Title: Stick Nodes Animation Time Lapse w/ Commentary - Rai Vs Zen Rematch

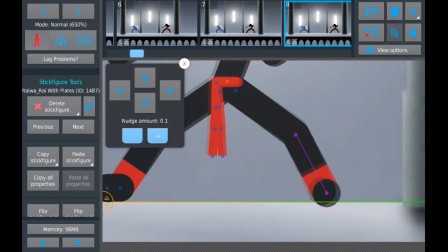This is just another personal preference thing, and I do it because it's easier for me to animate a sequence of reactions once I know the timing and spacing of whatever they're reacting to.
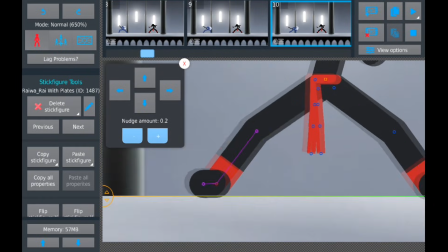That way, I know where a character either should or shouldn't be, in this case in relation to Zen and her sword attacks.
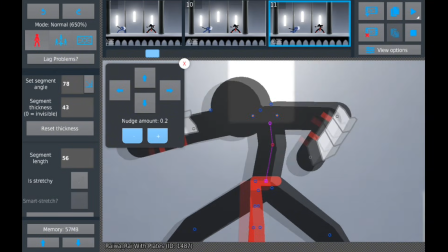In a few instances,
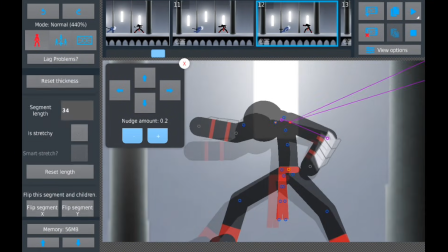it's meant that I didn't have to reanimate an entire section because I accidentally made them too close to each other and couldn't have the secondary character move out of the way in time.
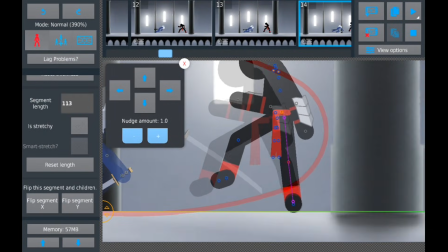Ryan needs to back up and raise his front leg to avoid the low sweep that Zen does here,
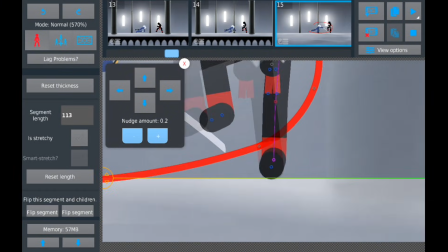and as you can see I mapped out the sword path with a few curved red segments just so I know how far back I need him to be.
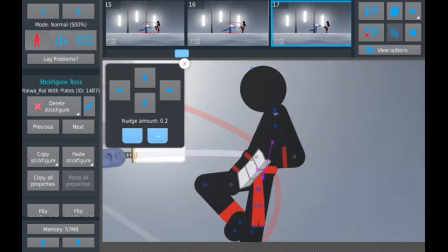Since Zen is going to continue advancing and I want Ryan to keep dodging these first few attacks rather than block them, he's going to continue to back up once he stabilizes himself.
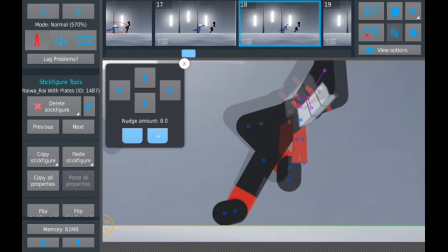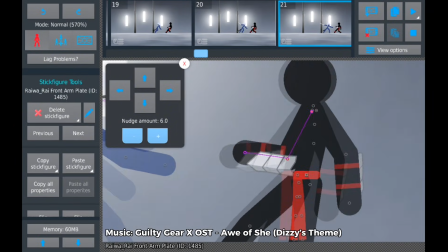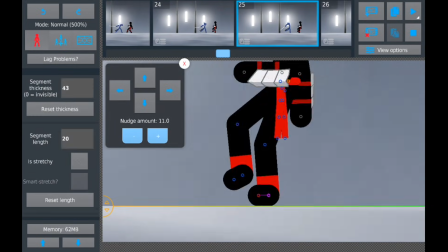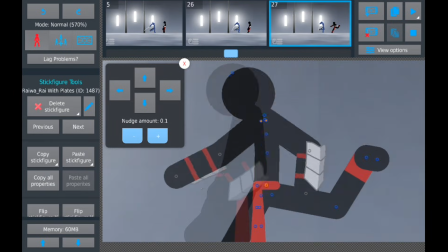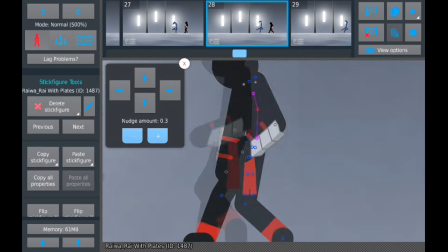Around here is where Rai finishes reacting to the first attack and begins dodging the second.
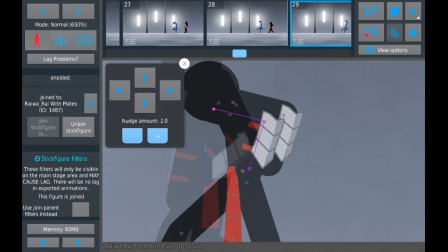Since this next attack is completely vertical, I thought it would be more interesting to have him slightly pivot towards the camera to dodge in front of it rather than just backing up to avoid it again.
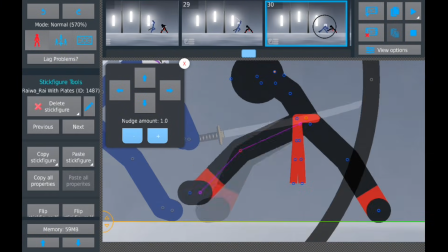Even though it could still potentially work the way I had it, you can see from the onion skin it still looks like he's getting caught in the sword's path and would end up getting tagged.
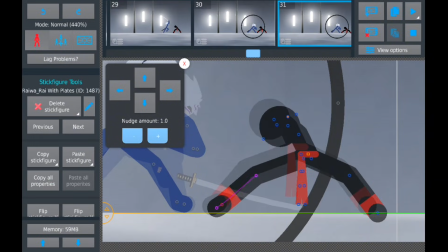I wasn't happy with how this looked, so off camera I slightly adjusted the arc to make it clear that he's dodging the sword rather than it phasing through him.
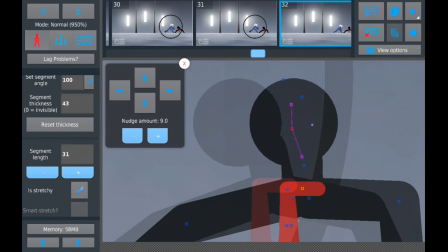Again, the black circle that's there is just a guide for myself about the arc the sword is traveling in.
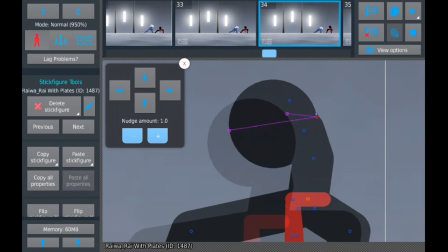I prefer doing it that way instead of adding the effects to the swing first, just for instances like this where I end up having to change things around.
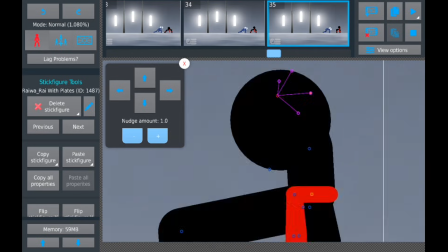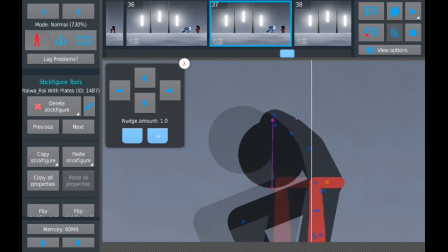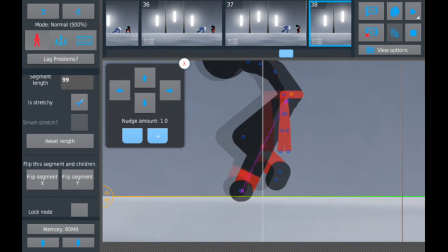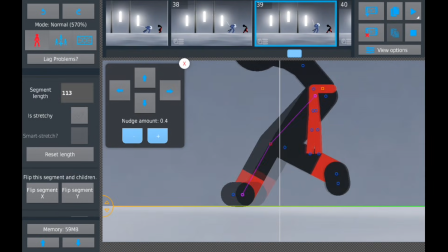Since the next swing comes out pretty quickly, he begins preparing for his next dodge while still backing up from the last.
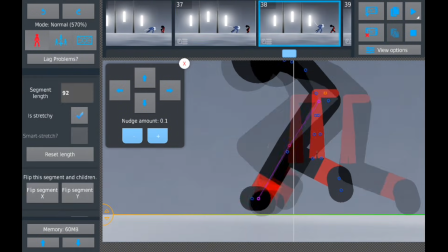This time he's turning his body away from both Zen and the camera while he ducks under the swing.
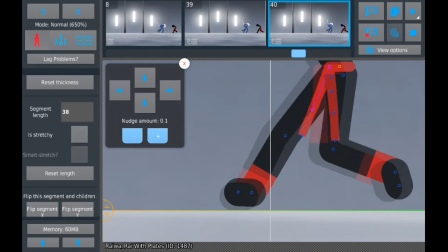It'll be a little more apparent that he's turning once I add the arms to the torso, because then you'll be able to make out where his shoulders are.
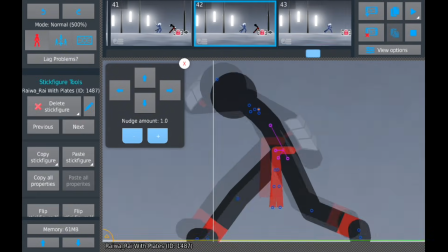That's why you'll see in a few seconds that I have Rai's pivoting foot cut slightly below the guidance line I have on the floor, since his heel is spinning towards the camera.
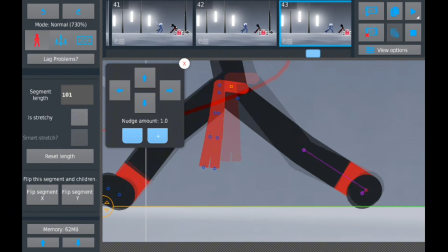It's the same reason I make some of his limbs stretch or shrink here, since they would appear longer or shorter from the camera's perspective.
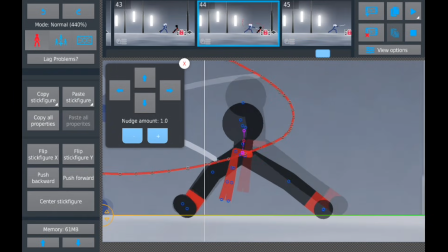But again, for anybody animating this way, it's important not to overdo it or leave the limbs at a different length than how they started unless your character can actually change their proportions.
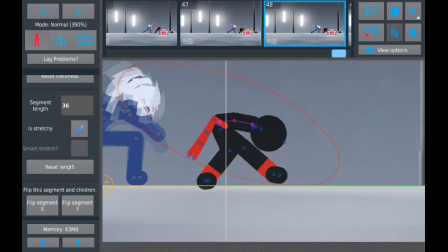I wouldn't recommend this for any new animator because it's a pretty easy and common mistake to make at any skill level if you haven't been made aware of it.
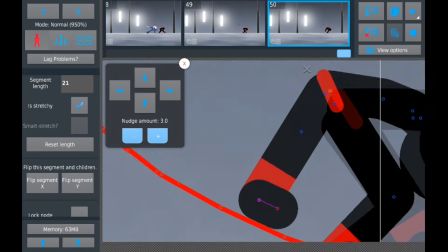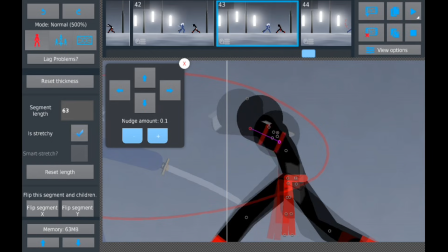Once I had the kick pose ready, I went back to animate the arms, and this is where I was talking about leaving it in the video earlier.
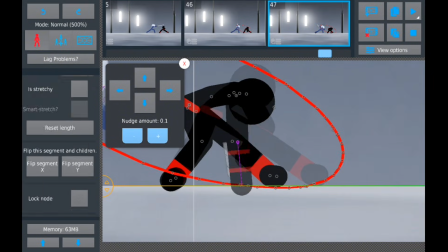It's hopefully easier now for you guys to see the direction his body is turning in, but he's also going to be putting his hands on the ground as he throws out his kick.
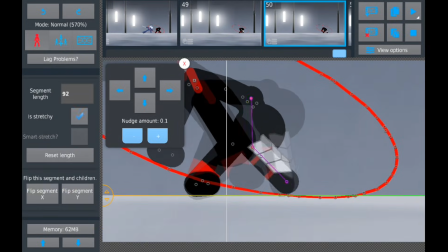His hand acts as a pivot point and stabilize his body because without them he'd be kicking with an off-balance center of gravity.
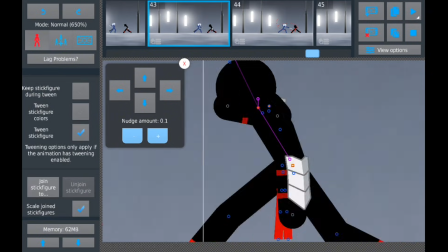Realistically,
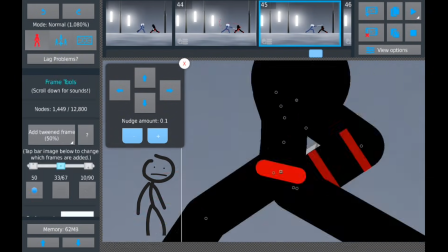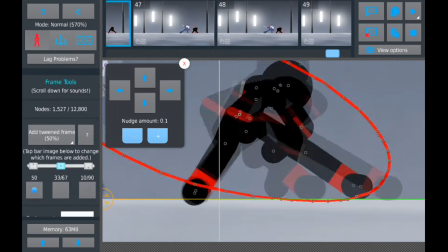he'd probably fall without his arms there, but they also help show that he's throwing his body weight into the kick, which would make it look more powerful.
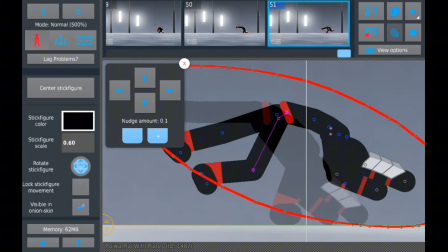Since he continues to rotate after the kick, his arms will come off the ground as his torso shifts.
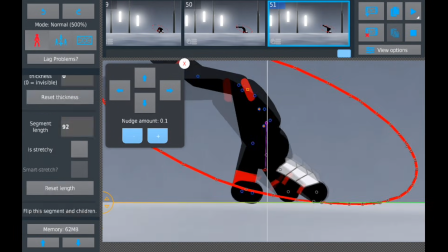Another question a lot of you guys ask me is how do I come up with different poses in my choreography, and honestly I found it to be a lot easier when I started using references for poses.
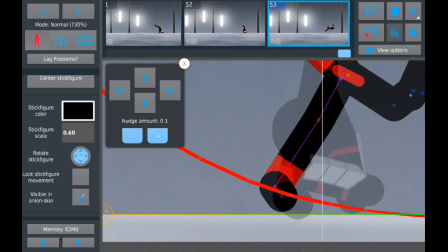I strongly recommend using them for how useful they are, and because you can find them literally anywhere, like Google Images, Pinterest, or even use yourself as a reference.